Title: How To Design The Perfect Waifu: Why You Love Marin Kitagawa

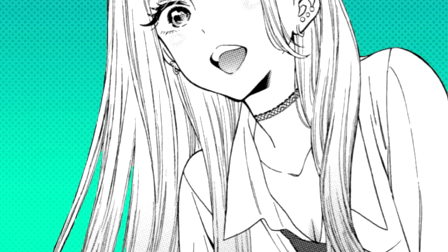Her rolled-up sleeves, however, allow her to seem assertive, as they're a traditionally male symbol for a worker or someone who gets things done. The loose, round shapes that make up her clothing, when juxtaposed with her sharper physical features alongside her accessories,
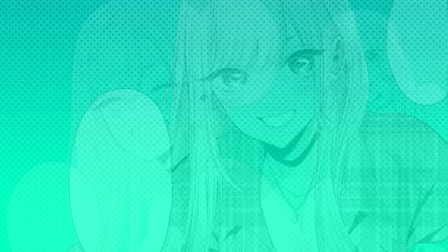give the impression of a friendly and bubbly disposition, while also giving her the edge of an alternative punk girl.
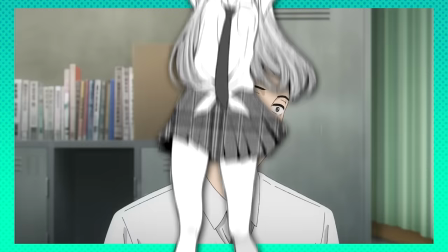While she wears her skirt pretty conventionally, Maureen doesn't wear any long socks or stockings,
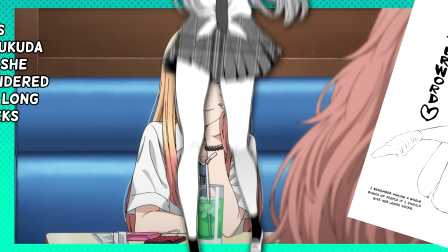instead opting to show off her bare legs, giving the impression of self-confidence. Although at face value her design is very simple,
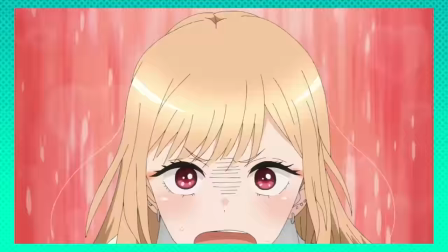it is littered with visual shorthands that immediately convey the fact that she's confident, beautiful, and feminine.
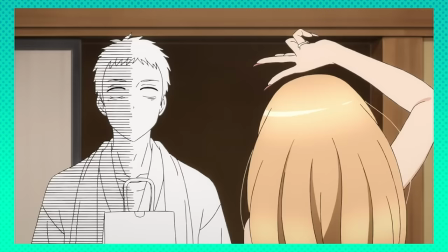The big galaxy eyes, hourglass proportions, long hair, and jewelry just to name a few all serve to convince your brain to accept this character as attractive.
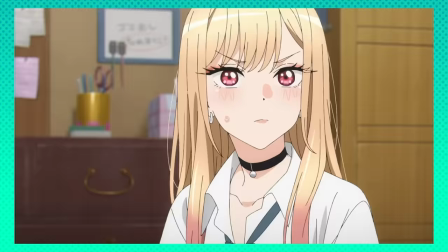And clearly all these symbols are doing an exemplary job.
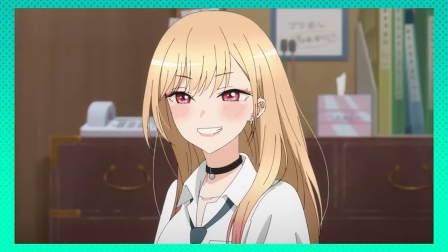Now that we've broken down the aspects of her design that make her appealing, one can't help but wonder, how much does art style factor into appeal?
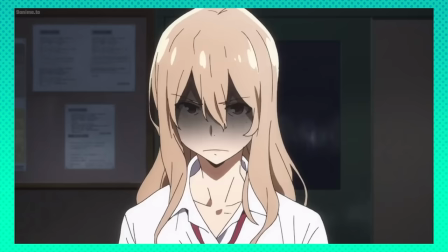Short answer, a lot. Take for example Claire Aoki from the series Gleipnir.
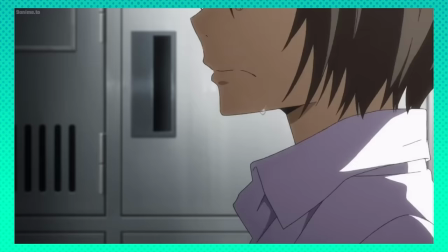At a surface level, she shares many visual similarities to Maureen.
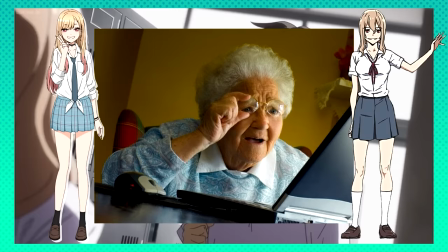In fact, I'd wager that if you showed your grandma an image of Maureen, and then a few days later showed her an image of Claire, she would likely mistake them for the same character.
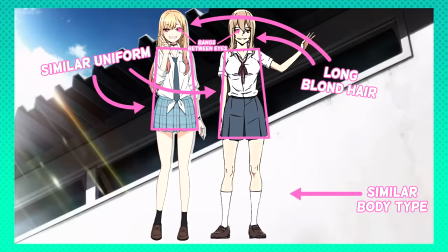Both are Japanese schoolgirls with similar uniforms, both have similar body types, and both have long blonde hair with bangs between their eyes.
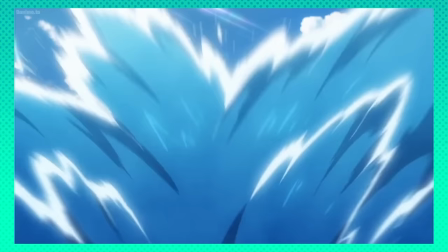But unlike Marin, Claire didn't seem to make the same large splash within the cesspool of otaku degeneracy.
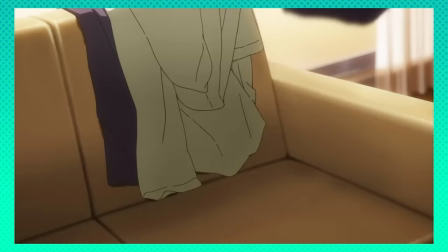You might say, well, perhaps Claire wasn't as sexualized as Marin.
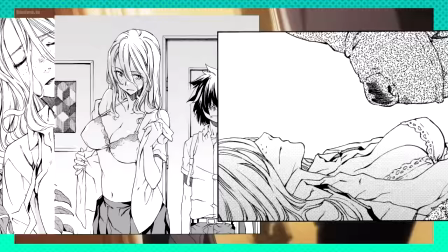Which would be a fair assumption, but an incorrect one, as Claire is put in much more overt and compromising positions throughout her series.
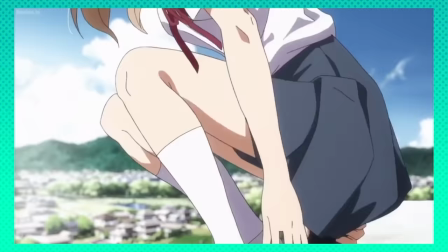So if it isn't necessarily sex appeal that distinguishes the popularity of the two, then what is?
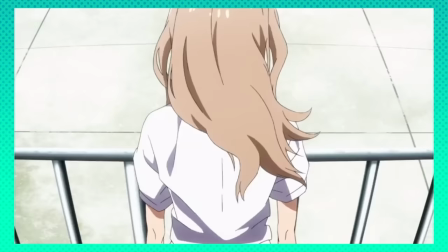My theory is that the way in which they are illustrated is what sets the two apart, especially in their anime adaptations.
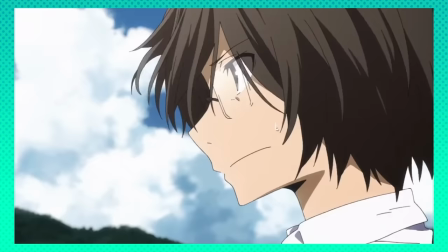Early on in the manga, much care is taken towards how the characters are illustrated.
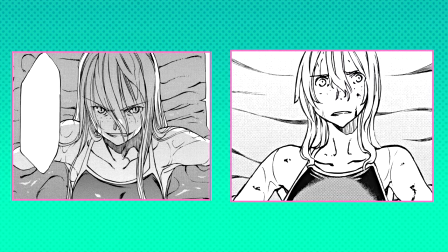Claire has much more mature and detailed facial features, rendering her in a slightly more realistic style than she is drawn in as the series progresses.
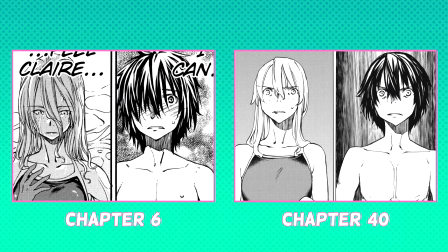Over time, likely in order to meet deadlines, author Sun Takeda starts to illustrate his characters in a much looser style,
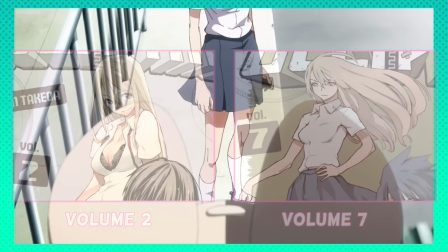paring down elements of Claire's character design to make her simpler to draw.
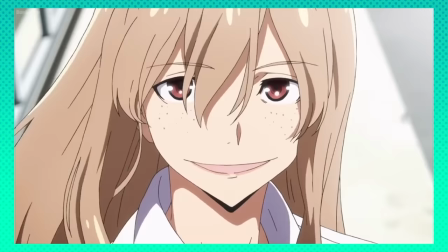This simpler design and rougher style is what was used as the basis for the designs of the anime adaptation,
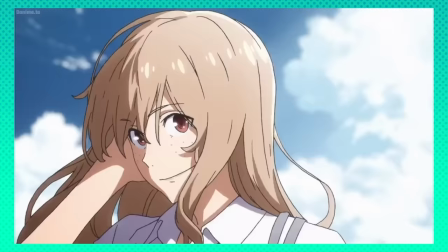which goes even further to omit details in order to make the show easier to animate. This is where I think the distinction lies between the two characters.
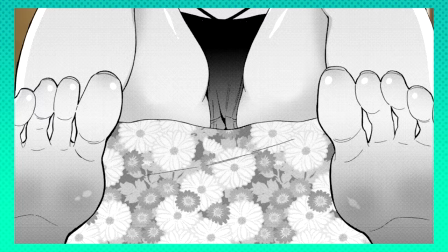While Studio Pine Jam ended up taking a peel away from the character, Cloverworks, a studio known for their near movie quality animation,
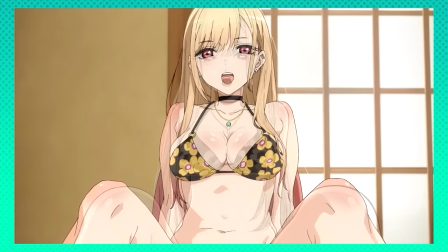opts to adhere strictly to Shinichi Fukuda's already simplified art style.
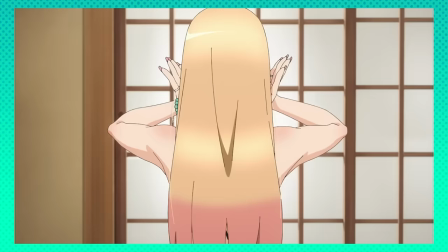I'm breaking from the script here, I just have to say, Cloverworks is just the fetish studio to me.
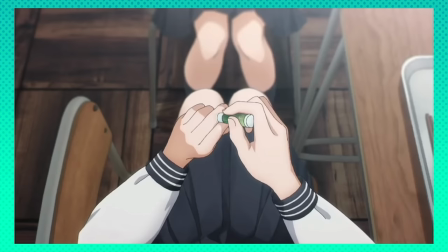Like, these guys are the masters at fetishizing the human form. Like, bruh, look at this, bruh.
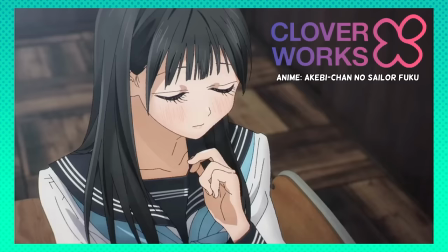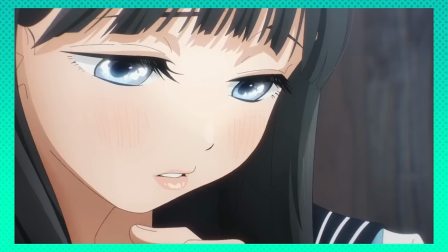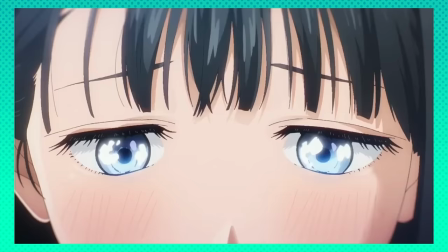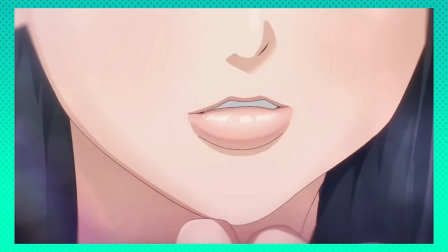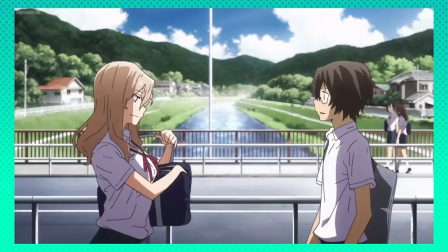Why was that so good? Pine Jam's much simpler coloring and compositing work ends up feeling flat and lifeless by comparison.
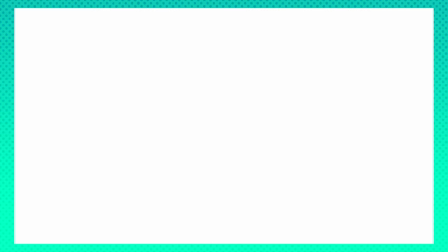This could be any run-of-the-mill anime, while Cloverworks makes it a point for you to know that you're watching something special.
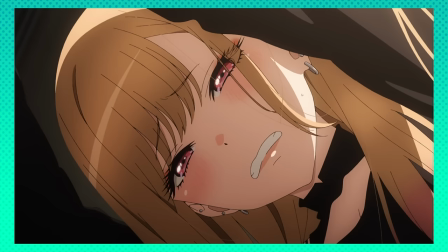As for comparing the manga art, I think what makes or breaks the characters is how much you can perceive through their expressions.
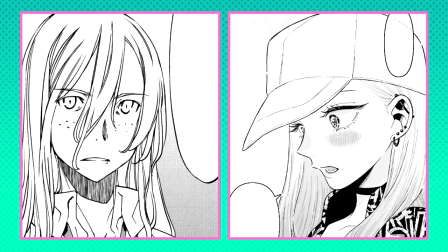While Claire seems to be drawn in the same alternating set of emotions,
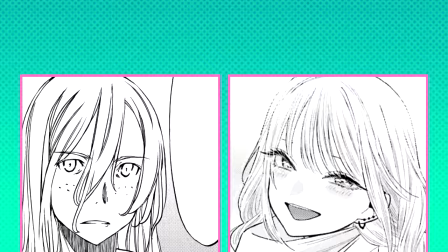Fukuda takes great care in making Marien's expressions as vibrant and diverse as possible.
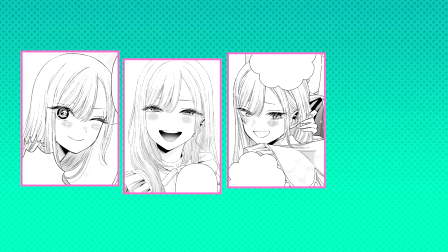By being able to interpret her emotions so easily, the audience is able to form a deeper connection with the character.
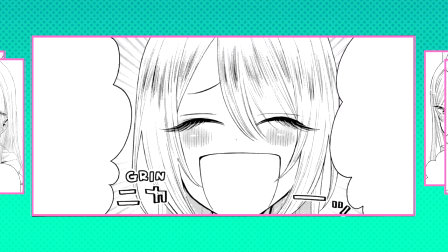You're never left to wonder what Marien is thinking.
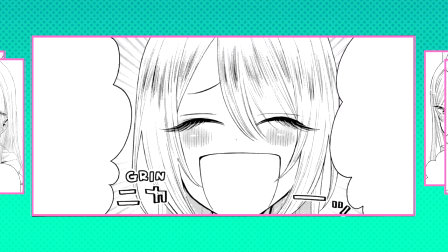You know she has no ulterior motives because you as the audience knows exactly how she feels.
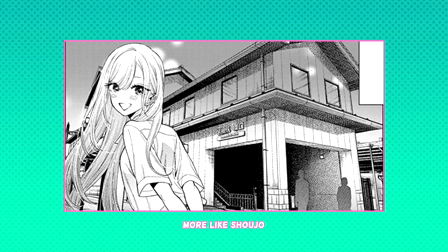As mentioned earlier, Fukuda draws Marien in a style very close to that of shoujo manga, which gives the series a gentle, feminine quality.
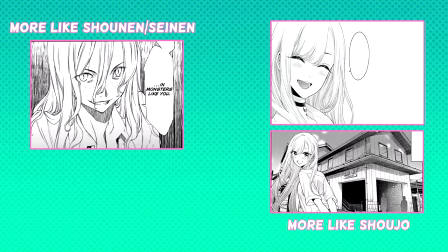The linework, and in turn the characters, feel delicate and prepossessing.
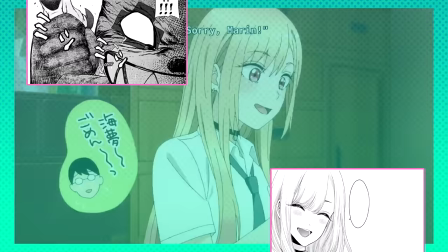Gleipnir's artwork, however, although incredibly beautiful in its own right, feels much more rugged and masculine, seeming much more in line with shounen or seinen manga art.
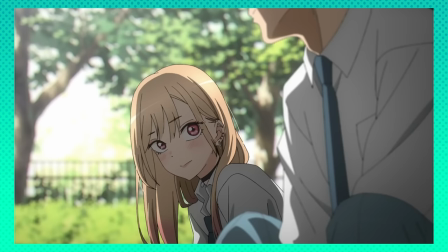Marien Kitagawa and the aforementioned Zero Two aren't the only characters to be a part of what I'm calling the best girl phenomenon either,
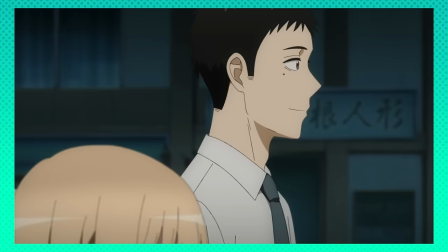where a character's appeal is so great that it makes them immensely popular.
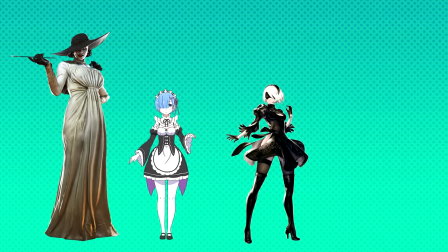In recent history, we've had Lady Demetrescu from Resident Evil Village, Rem from ReZero,
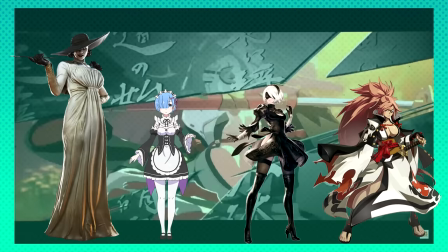2B from Nier Automata, and more recently, Biken from Guilty Gear, just to name a few.
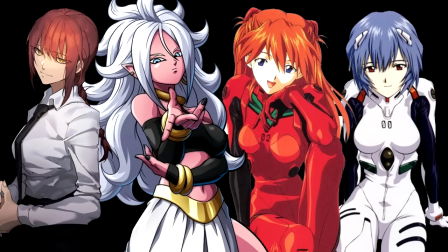Uh, um, hey, this is editing bae me here. I'm gonna, I'm gonna just add these guys for posterity.
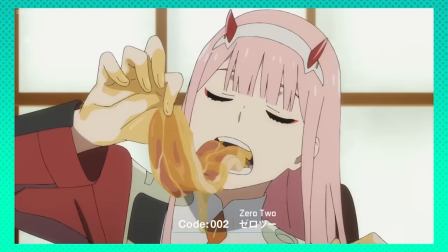All of them rival each other in their success, so surely when compared you'd be able to see some sort of correlation between them.
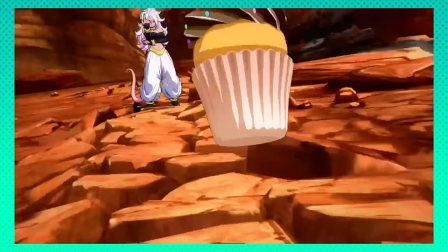You might wonder, do they share any attributes with Maureen? They sure do, which I'm going to try to run through without repeating myself too much.
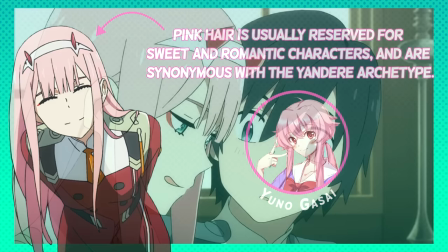It's... it's going to be tough. Take Zero Two for instance. She too has long waist-length hair with a color symbolic of her personality.
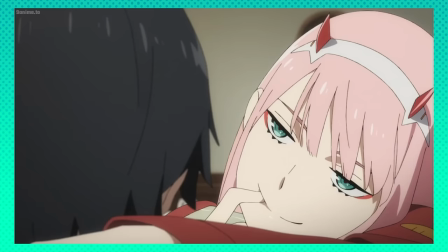Not to mention that she also has it cut into bangs with side locks that frame her face.
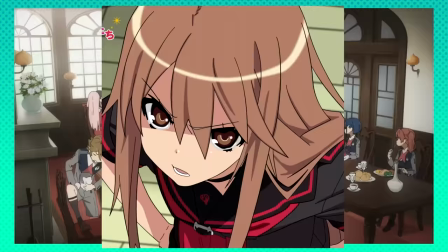In fact, bangs in general seem to be an extremely popular choice amongst anime character designers
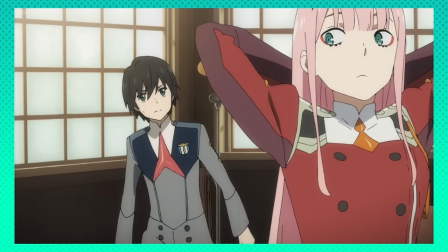and are often used to different effects to portray an aspect of the individual's personality.
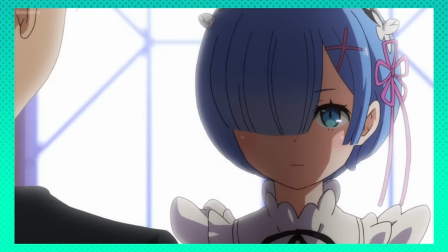For instance, Rem from ReZero has bangs that cover one eye to make her look shy and bashful, while 2B's fringe is used to make her seem mysterious.
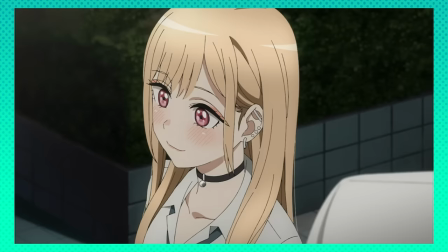More interestingly, though, is how side locks seem to be so prevalent in female anime hair designs.
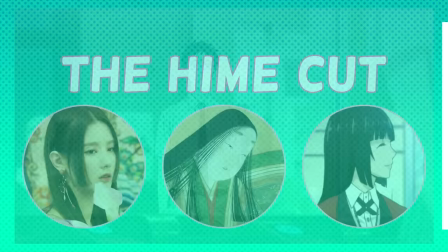Like the Hime cut is for bangs, my theory is that the side locks are a holdover of the ancient Japanese tradition of Binsogi,
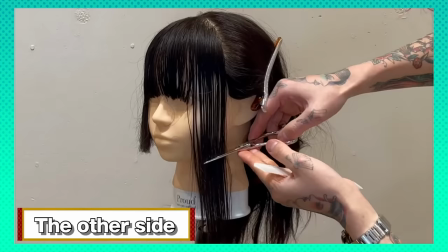a coming-of-age ceremony in which the hair around a woman's ears would be cut to cheek length when they turn 20.
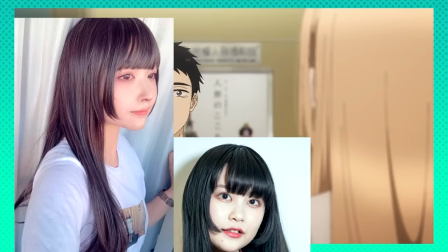It's possible that these locks have become subconsciously synonymous with youth and femininity in Japanese culture,
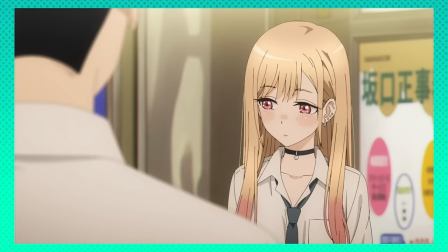and have been modified and stylized to highlight these attributes in various designs.
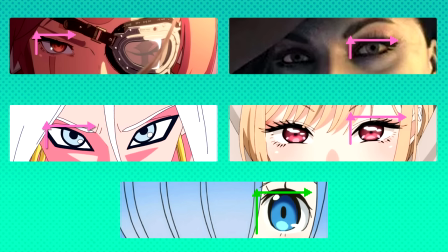Much like Marin, everyone with the exception of Rem have eyes that are wider than they are tall,
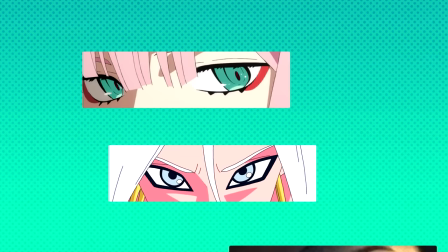with varying degrees of canthal tilt, where the more upturned the corners of the eyes are, the more they give off a mischievous or seductive appearance.
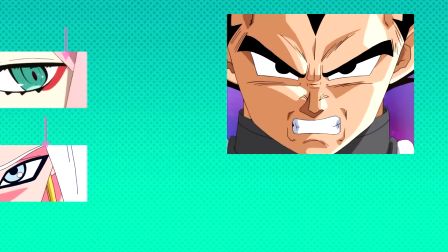Some characters like Zero Two and Android 21 from Dragon Ball FighterZ have upper eyelids that are drawn much flatter,
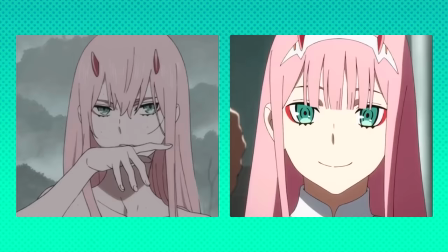which is often used in anime as a visual shorthand for anger, but in this case served to give them a more roguish,
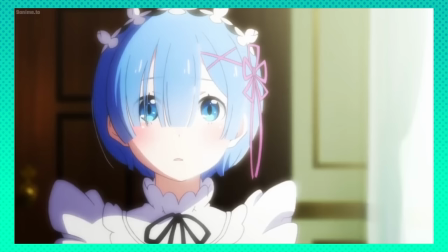almost antagonistic disposition. In contrast, however, Rem's eyes are drawn to be much rounder and taller.
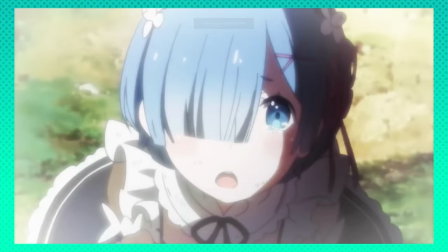Unlike her peers whose designs lead more towards attractive, Rem is supposed to come off as wholesomely cute.
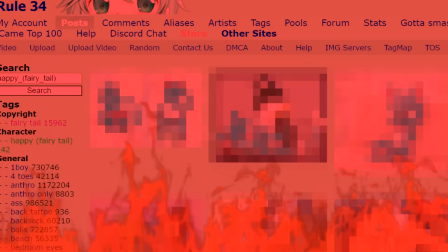This is why round eyes are often used for mascot characters like Chopper from One Piece or Happy from Fairy Tail,
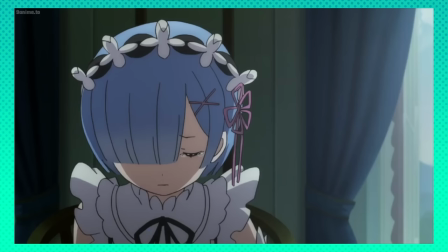as both are adorable characters that aren't meant to be sexualized. Rem is also given a much rounder face to highlight her youthfulness,
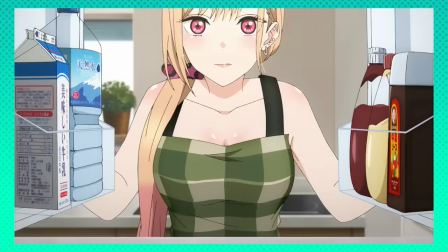and when compared side by side she ends up looking younger than the other characters on this list, even though most of them are around the same age.
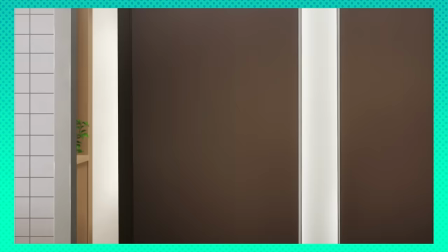Another common trend is to have eyes that contrast the character's hair and clothing to guide the viewer's eye to the area of greatest importance. Take this white screen, for instance. Since everything is of equal value, your eye has no point of focus.
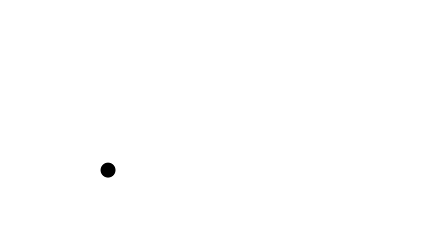You can freely look anywhere on this screen and not be attracted to any one spot in particular.
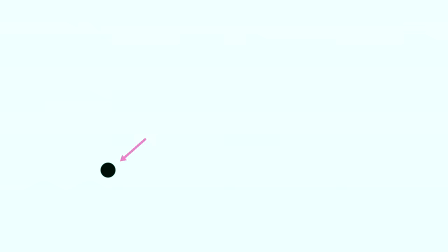But look at how that changes when I add just one point of contrast. By adding this small black dot, your eye is immediately brought to this area of interest.
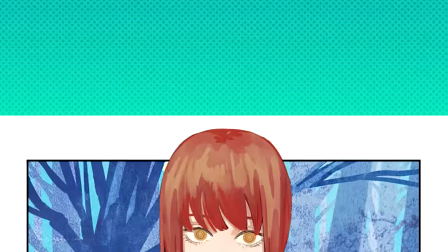Similarly, by having the color of the irises be of opposite value to the rest of the character, your vision is guided to their face,
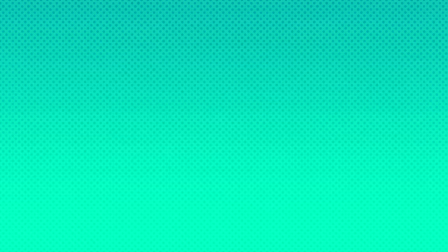putting it at your visual forefront and allowing you to read their expressions more easily.
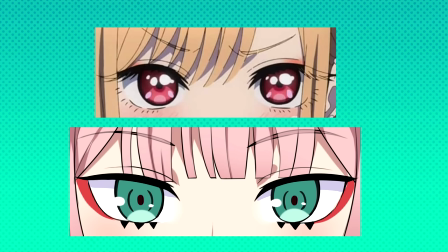This can be seen on Marion's magenta against yellow or Zero Two's green against pink and red,
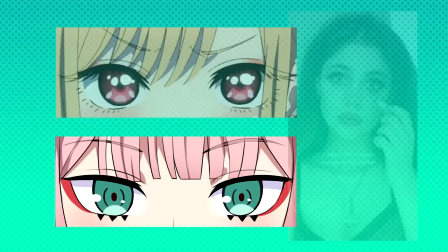with the red accents at the outer corners of her eyes helping to provide more immediate visual contrast,
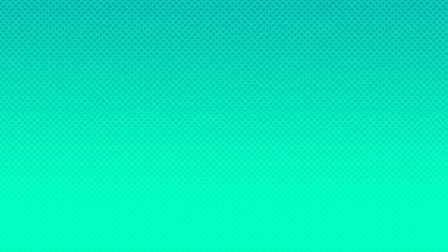but also giving the suggestion of a flushed appearance.